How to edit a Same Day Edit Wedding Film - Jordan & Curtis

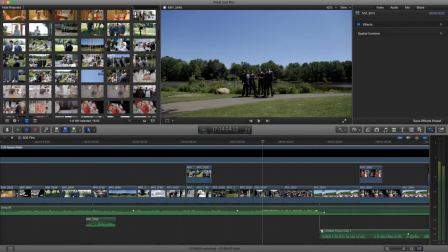1645s
okay so for these shots um i just had those guys you know we went over the game plan for the ceremony that's what was most important i wanted
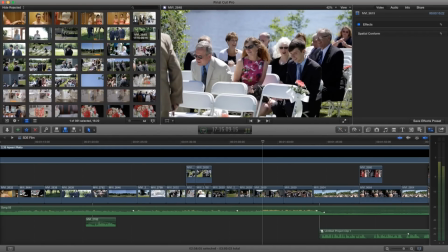1654s
them to be ready for when that happened and then any of these clips of people arriving sitting down and like introducing the ceremony happening we're
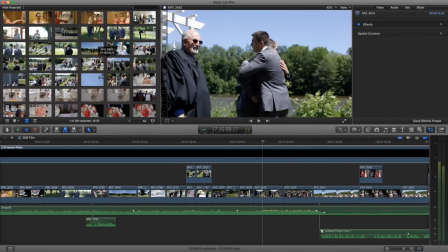1662s
just like you know icing on the cake we don't necessarily need them but they're they're always good to have that
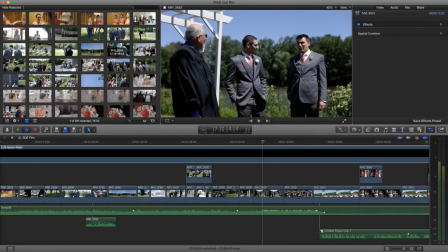1672s
guy in my way so these are shots that i shot so uh them getting ready the groom more
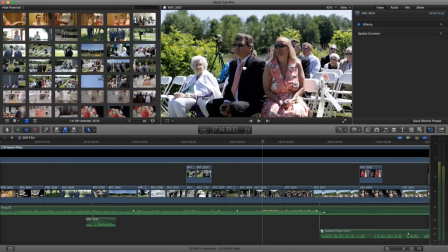1679s
bts always so when you're shooting ceremony the closer they are to the bride and groom up front you know the more important the people are so always shoot the parents in the first row if you have to shoot anything um
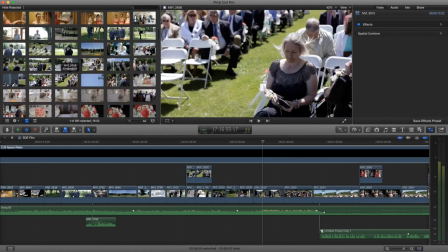1693s
always try to get them because it's usually parents and immediate
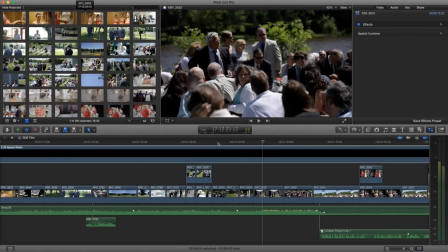1697s
family up there so that's important all
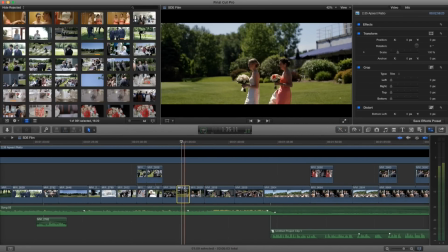1705s
right so let's let's check out the color correction on this because i think there's some stuff here just a little bit of balance auto balance color
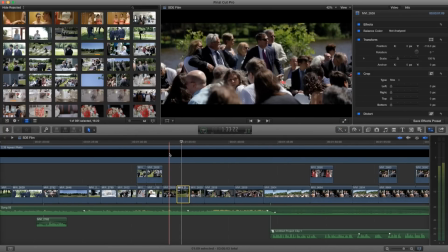1714s
which final cut sometimes does a good job of so i let it i always like to get people looking back and people standing up because it's like
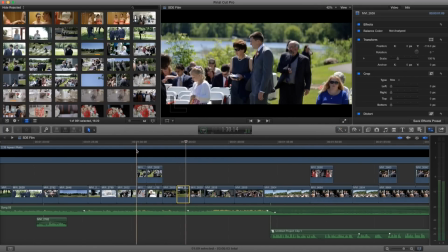1723s
an introduction to the bride coming because it's a little bit jarring when you just have people sitting and then she comes it's like oh no
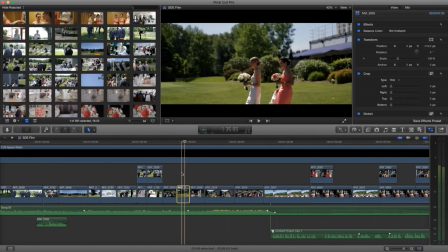1730s
what's coming it creates this shot to be it sets it up to be more important when you have like
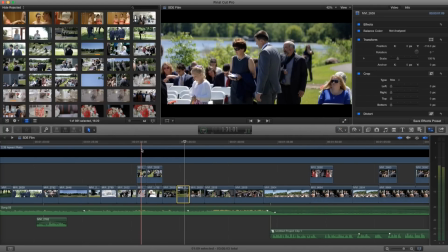1738s
it's almost like tension yeah you're building tension you're introducing what's about to come it's like what's coming oh no
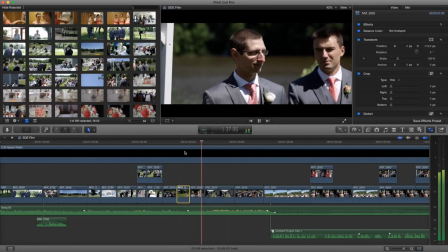1744s
something's coming this boom and it's about action reaction
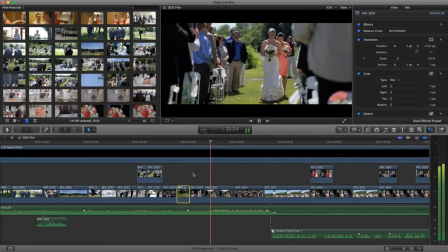1751s
so this is happening this is his reaction to that thing happening and the more emotion you can pull out of these reactions the better. So shooting with a 70 to 200 at this moment, and this shot is one of the most important of the day.
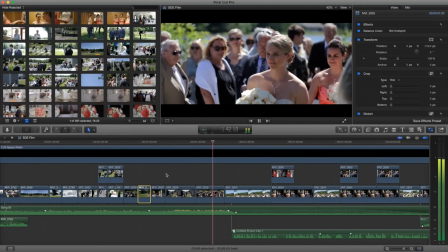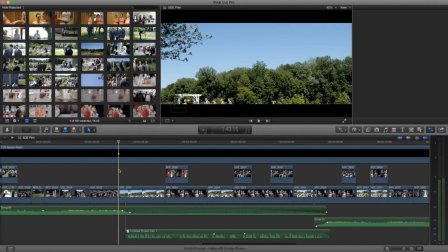1780s
Okay so this audio I clipped a little bit so I put a Zoom H1 with a Countryman B3 on the officiant just because it was a
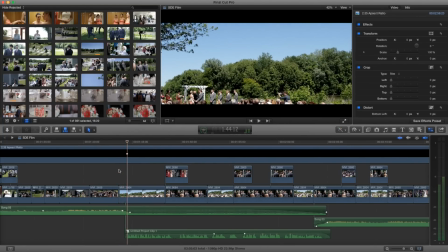1789s
little windy and I couldn't depend on the recorded sound that he was using with his mic for the speakers for the ceremony so I set the input a little too high and I tried to restore it as much as possible but this is really the best I can do with the audio.
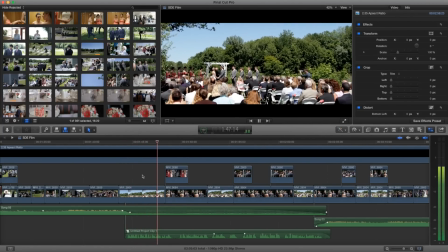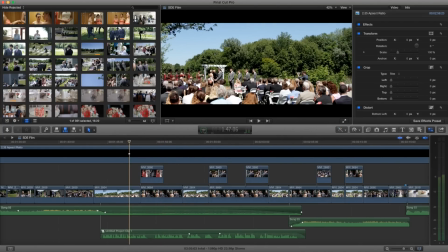1809s
Okay so you can see I'm over here on a tripod with a 70 to 200 on a 6d my second Tyler is over here with the same setup so it's a 70 to 200 on a tripod and then in the back getting this shot is Thomas with his T3i with a wide angle
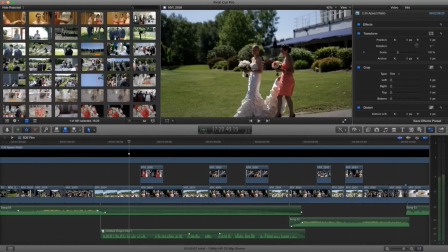1828s
getting this establishing shot and from my angle for when the ceremony
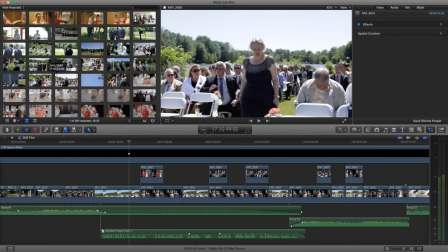1834s
started which is right here you'll see I right here I
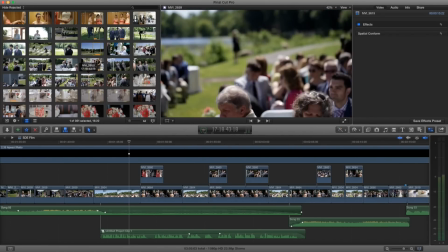1839s
recorded long takes because it's easier to sink in post I just had a 70-200
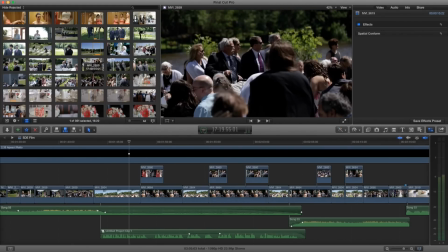1845s
on a monopod rocking that the whole time I could walk around because I had a
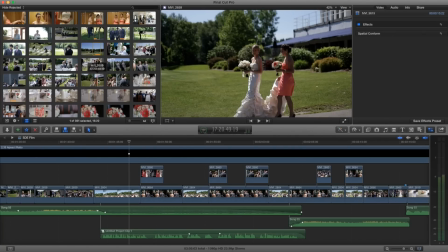1850s
little time I had my second and third in place staying put so I could get her arriving and then walking down the aisle and then I brought my camera
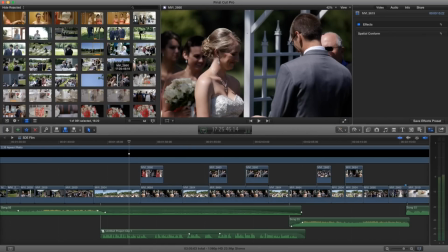1858s
over to that position and then this is pretty much where I shot my angle for the ceremony and then I told them to make
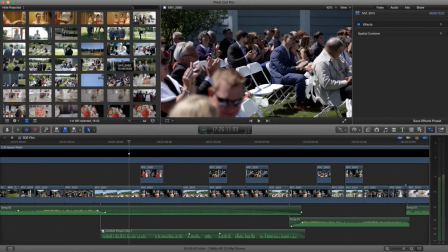1867s
sure that they got the kiss down the aisle and from the side so I could swing my camera around to get the audience clapping and
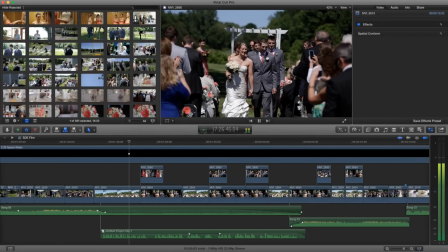1873s
reaction and then I went to the back right before they walked out to get them coming down the aisle on a monopod,
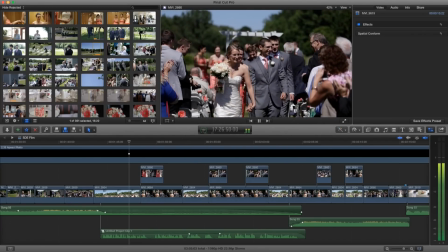1880s
still with that 70 to 200.